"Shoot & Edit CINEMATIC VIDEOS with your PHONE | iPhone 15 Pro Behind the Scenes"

Now that we got the audience hooked, we want to set really the groundwork of what this video is about.
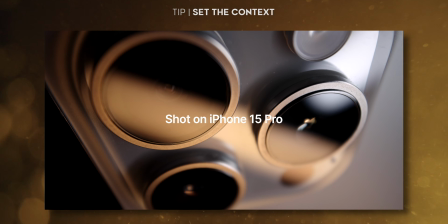739s
And in this context, we want to get out real fast that this was shot on the iPhone 15 Pro. Now, this is one of the shots that was actually not shot on the iPhone. Obviously, all the shots that you see of the iPhone in this video are not shot on the iPhone,
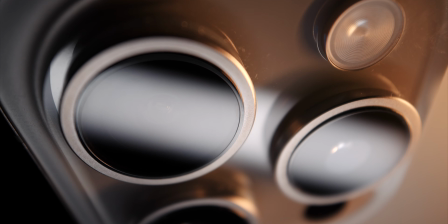754s
but I really love these shots that were filmed on my Sony with a probe lens.
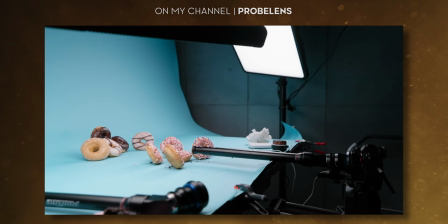761s
I have a full video on the probe lens if you're interested, or somewhere on my channel, but it allows you to get this wide angle macro shot.
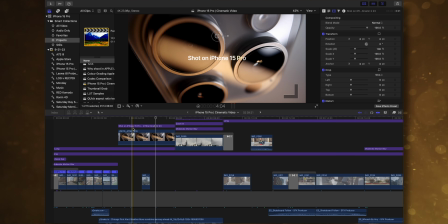768s
And so I have this animation here shot on iPhone 15 Pro.
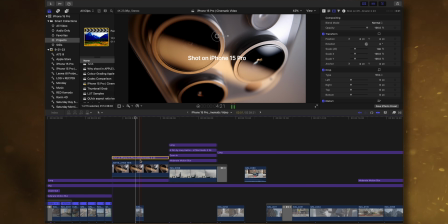774s
The text animation that I'm using here on this shot is by Motion VFX. It's called M-Title Kinetic.
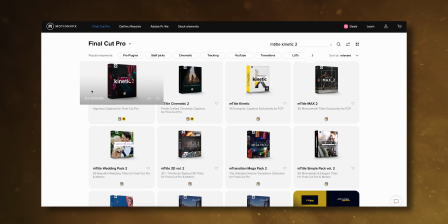780s
I'm using Motion VFX a lot. I'll leave a link in the description below, but this pack in specific is very much designed to look like Apple ads or Apple fonts that they're using and the animations that they're using for their commercials. So since I had that pack, I thought it would be a fun way to open it, but honestly, you can do your own creative approach to the text animation.
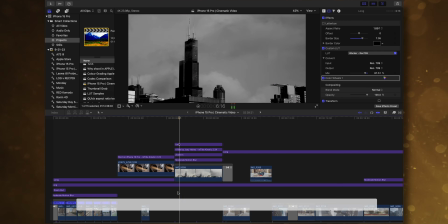801s
The next shot here is a time-lapse of the skyline.
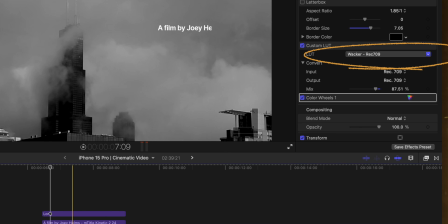805s
I'm using black and white to introduce a little bit of a concept that I used later on in the video, just to give the viewers a little bit of a heads up here.
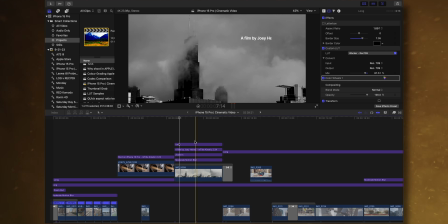814s
Again, I'm using the text animation from M-Kinetic Title. Now, the time lapses were shot with a native camera app in the iPhone, but later on I wanted to add some additional motion,
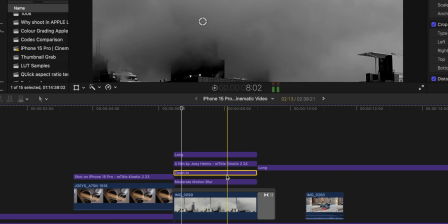827s
and so I'm using a zoom in effect here to give it a little bit more of a motion rather than just static.
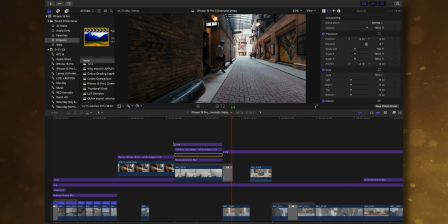833s
You see what it looks like if it's just static. It's still cool time lapse because of all the clouds moving around, but I like that additional motion here.
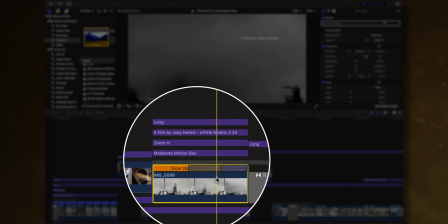840s
I also sped up the whole thing at the end here to really align with the song as well.
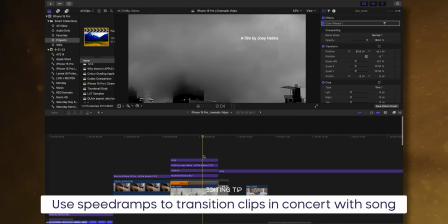847s
So if we play the song here, you see that it had a little bit of a crescendo at the end, so that's what I aligned the visuals as well with.
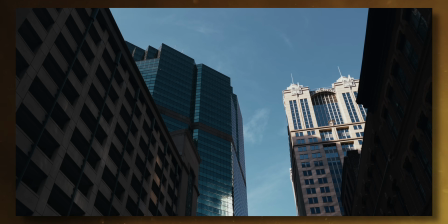858s
And that brings us into our first micro scene. This is my buddy Doug coming out from the stage door.
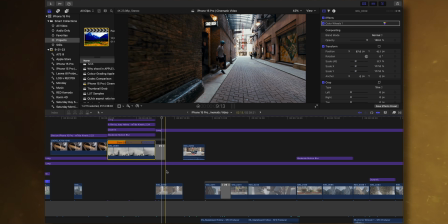864s
Now the door was closed, but you can just pretend, and he just comes out with his one reel.
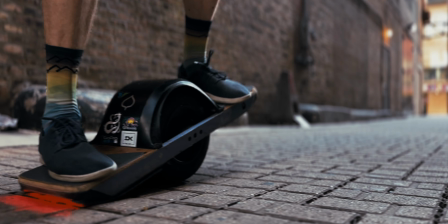869s
And this shot right here is the only shot where I actually used the cinematic mode in this edit. This was intentional because I mostly wanted to try out the ProRes Apple log footage, and you see here I didn't need to apply a conversion LUT.
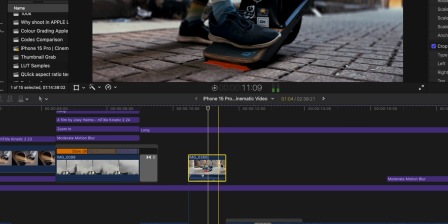882s
That's why the layer is down below here, because those clips are already Rec 709 corrected,
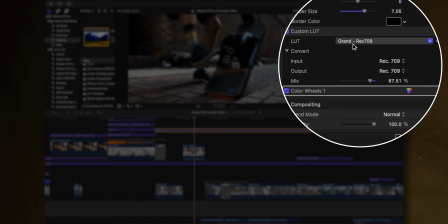888s
but then on top you see our grand look, the cinematic LUTs applied here, so they match really nicely, as you can see, between these clips. That's what you want to do in general, especially if you tell these micro scenes, and this is one and the same scene.
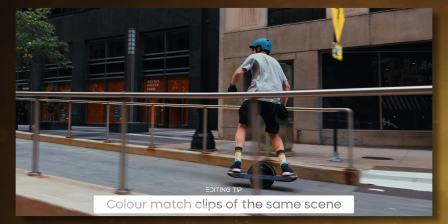903s
You want to make sure that these shots are very similarly graded, and with LUTs oftentimes you can do this very easily.
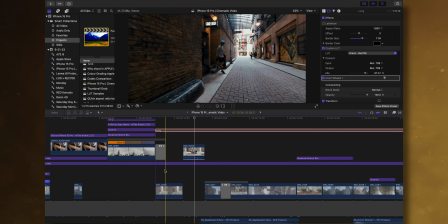909s
But again, this just goes to the point of coverage.
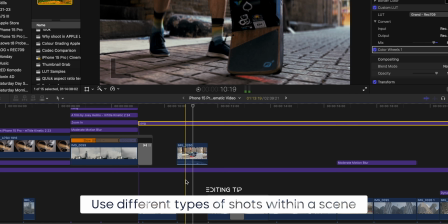912s
We would just want to have that wide shot and then get a nice close-up here with that bokeh from the cinematic mode. It's really good. It's getting much better, honestly, as well, and I'm tempted to shoot another project using the cinematic mode a little bit more.
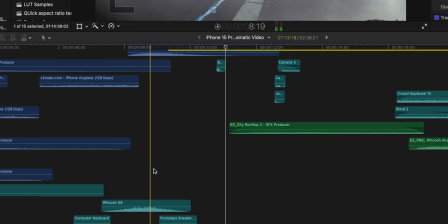926s
But also here, I just have like a few sound effects, the sneakers coming out of the door,
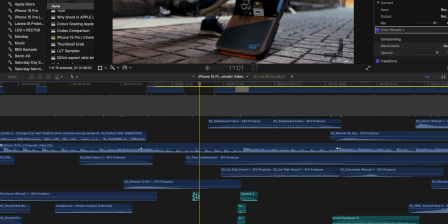932s
the closing door, and then also dropping the boosted board. Now, these are the first shots outside on the city.
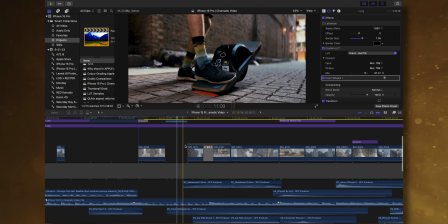939s
Here's like a little bit of a wider shot just to break a little bit the one wheel scene and give the impression that we are just like on that one wheel looking up,
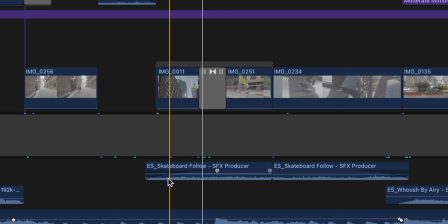948s
and you see already in the background, you hear I'm using a skateboard sound effect, but you as a viewer wouldn't know.
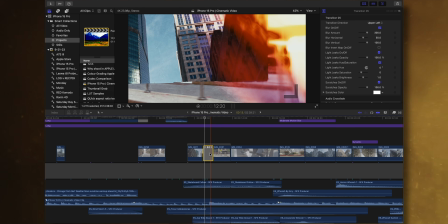955s
And then transition over with an effect again from Motion VFX over here to that cool
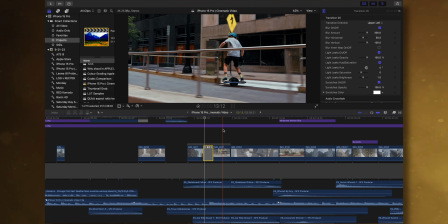960s
one wheel shot of Duck really barely making it over onto the bus stop here. And just for your information as well, like I shot this on the gimbal on the Osmo Mobile 6 while I was biking.
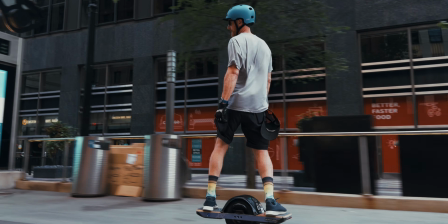974s
I tried to hold it as low as possible here as well to give that energy, to have that look almost on the same level as the one wheel.